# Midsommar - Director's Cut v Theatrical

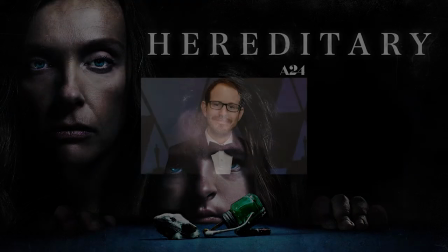Some time after completing his script for Hereditary, writer-director Ari Aster experienced a very unpleasant breakup.
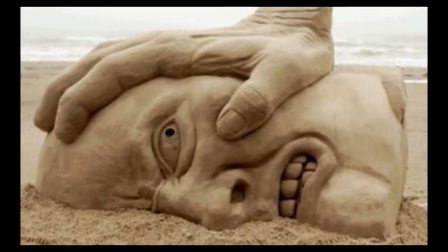Like any artist, he channeled that into his work, writing 2019's Midsommar.
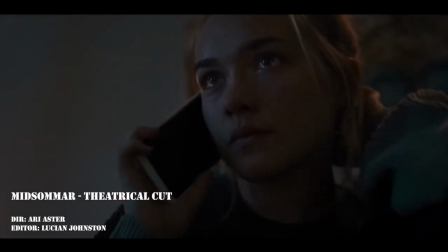It is the story of Dani, a quiet 20-something woman who has recently lost her family in a murder-suicide.
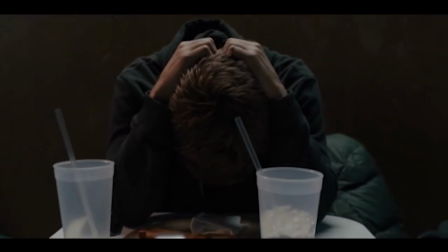She has a boyfriend called Christian. He does not love her, and was working out the courage to break up with her the night the murder-suicide happened.
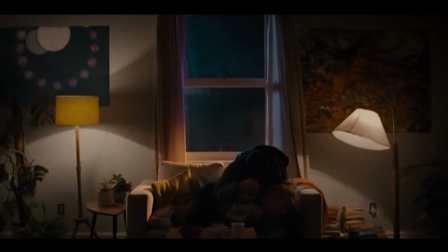So, out of guilt, he stayed with her.
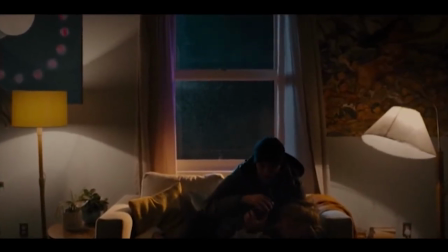The relationship is not a happy one, with Christian unable to show a affection and Dani unable to confront him about it due to her need for an emotional anchor.
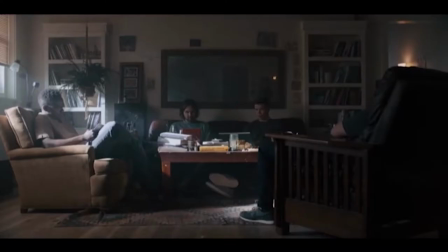Six months later the couple, along with three of Christian's university compatriots,
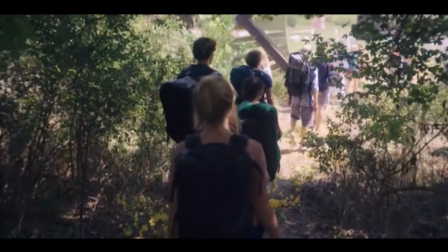travel to a remote commune called Hager in Sweden to observe the community's unique cultural practices.
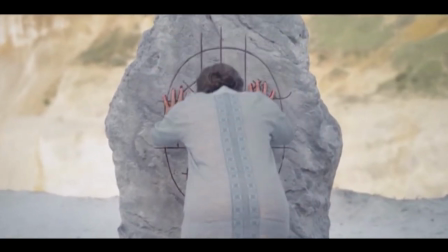Sadly spoilers from here on out, but the community is an extremely malevolent cult that has lured outsiders every 90 years for use in ritual sacrifices.
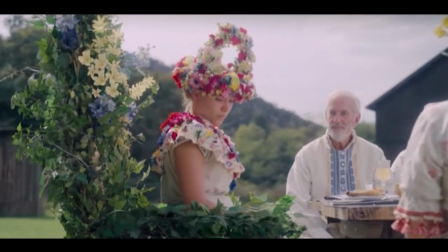Soon it's just down to Dani and Christian. Dani is invited into the cult, as the community has been nothing but friendly and even familial to her,
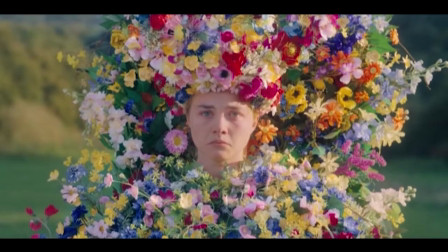and she has just witnessed an act of supposed infidelity by Christian, she embraces the ways of Haga and condemns Christian to burn in sacrifice.
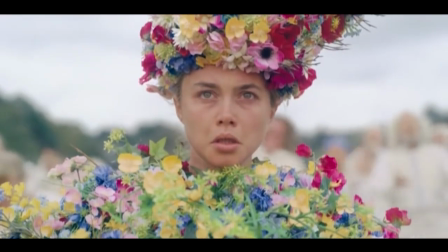While the audience is perhaps happy that Dany has found some measure of either peace,
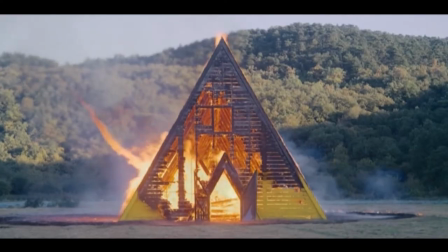it is clear from what we have seen, in particular the rape of Christian staged by the cult to look like a consensual ritual,
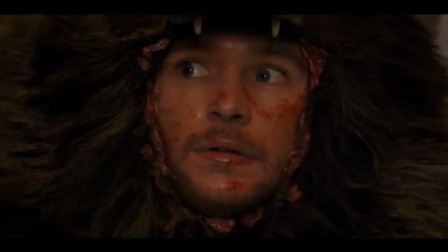that the cult is manipulating her. Furthermore, though Christian is an unlikable character, he was not depicted as overtly psychologically abusive and was,
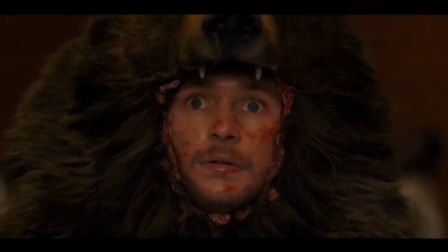in some ways, just as much a victim of miscommunication between himself and Danny as Danny was. Therefore, his death still feels horrifying. But that was the theatrical cut of Midsommar.
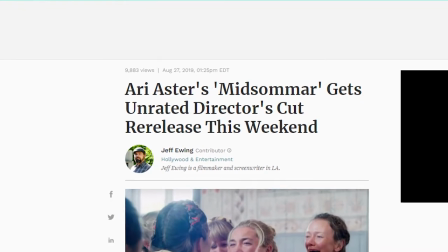Not soon after the theatrical 148 minute cut was unleashed upon the world, Aster presented a 172 minute director's cut.
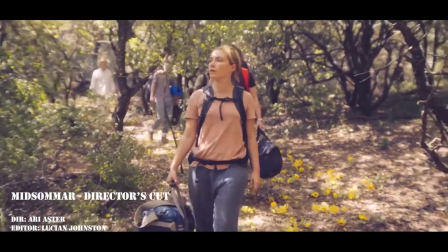Though the narrative does not go through significant change, the characters are drastically transformed.
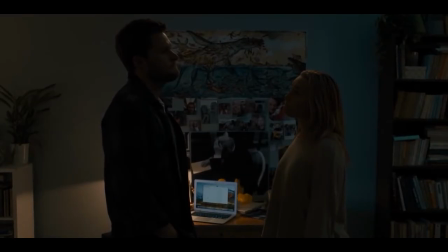Danny is now depicted as more assertive, attempting to communicate to Christian her problems with their relationship.
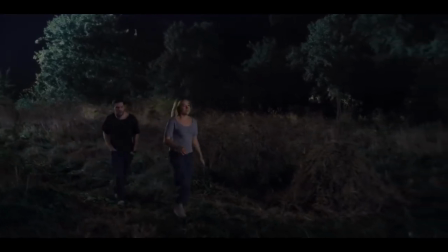In response, he gaslights her. Then he gaslights her again. In fact, he gaslights her so hard that he actually ignores Danny's concerns for his own safety.
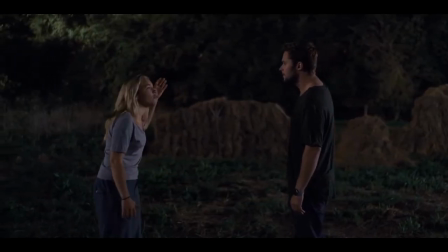They're doing pagan rituals. People are jumping off cliffs. They depend on no one knowing about this ever.
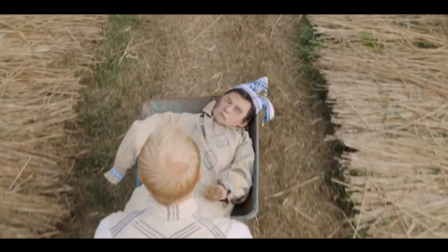Not necessarily.
The film now also features more black comedy, nudging the tone towards the more sociopathic internal logic of that genre.
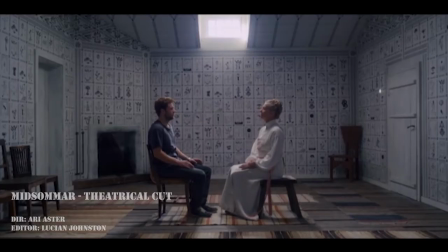Take the moment where Christian realizes that one of the girls of the commune has given him food laced with her pubic hair.
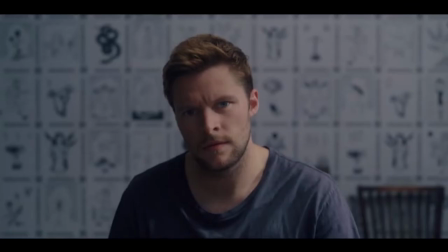In the theatrical we cut to a close-up of Christian saying those words, making it a more personal and troubling moment.
I think I ate one of her pubic hairs. Sounds probably right.
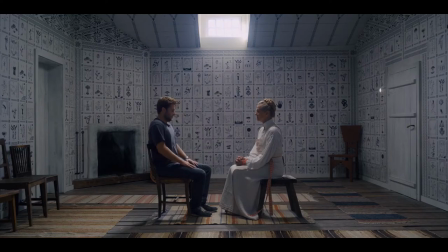Whether it was in the director's, we stay on a wide, as though being willfully disconnected from the moment and observing it in all of its absurd glory.
I think I ate one of her pubic hairs. Sounds probably right.
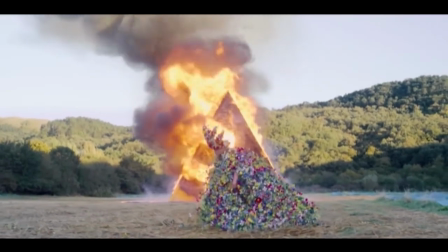As such, when we reach the climax of the film, Danny's complicity in the murder of Christian not only feels more cathartic and earned,
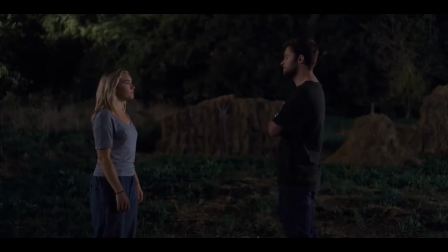the fact that Christian could potentially still be alive if he'd just listened to the woman who sent us into death is extremely ironic.
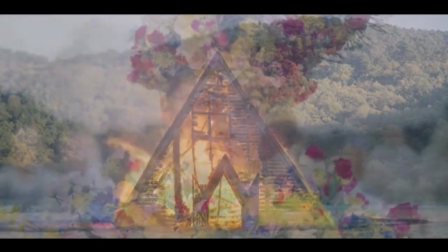Coupled with the audience working by comedy logic, the disturbing nature of Christian's death is now burned away in an inferno of schadenfreude. Though Astor is on record saying that he loves and owns the theatrical cut, From interviews, it is rather clear he prefers a director's cut, probably for making the ending a more cathartic repudiation of toxic romances. It intrigues me, then, that Aster was so willing to damage the cathartic punch of his movie simply because A24 said it was too long.
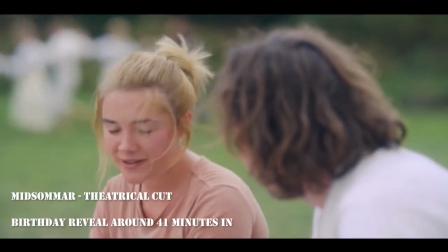Witness the way the emotional impact of Christian forgetting Danny's birthday is now much less impactful because, well, we now learn about it not long before he does.
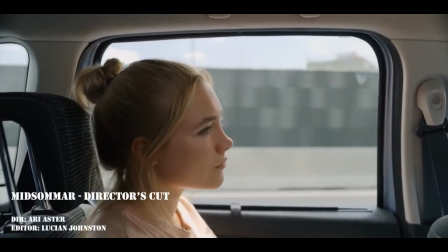Just the inclusion of one of the 24 minutes of footage he excised could have reinforced the themes of the DC enough
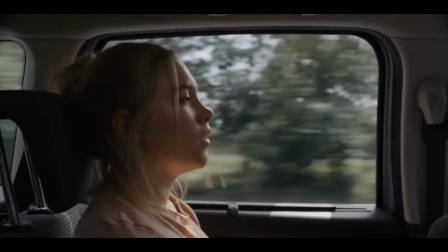that one could have walked away with a better sense of that unambiguous moral victory that was communicated in the director's cut.
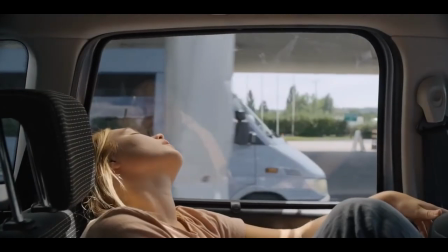However, I think it is a test to interest his genius that he didn't,
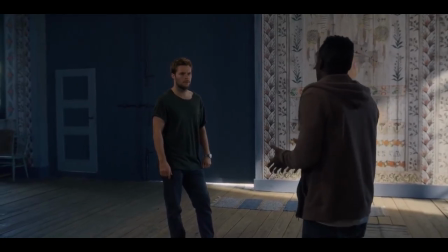because while it would be easy to make Christian more unlikable with just one minute of added footage, to make his death ironic,
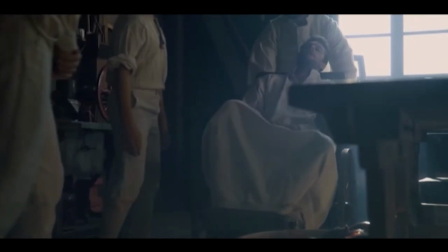darkly comic, and cathartic all at the same time would have required multiple clips of that footage not only to introduce those elements but,
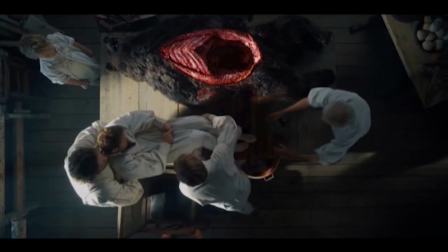especially in the case of the comedy, reinforce them. In short, We couldn't just remove one scene.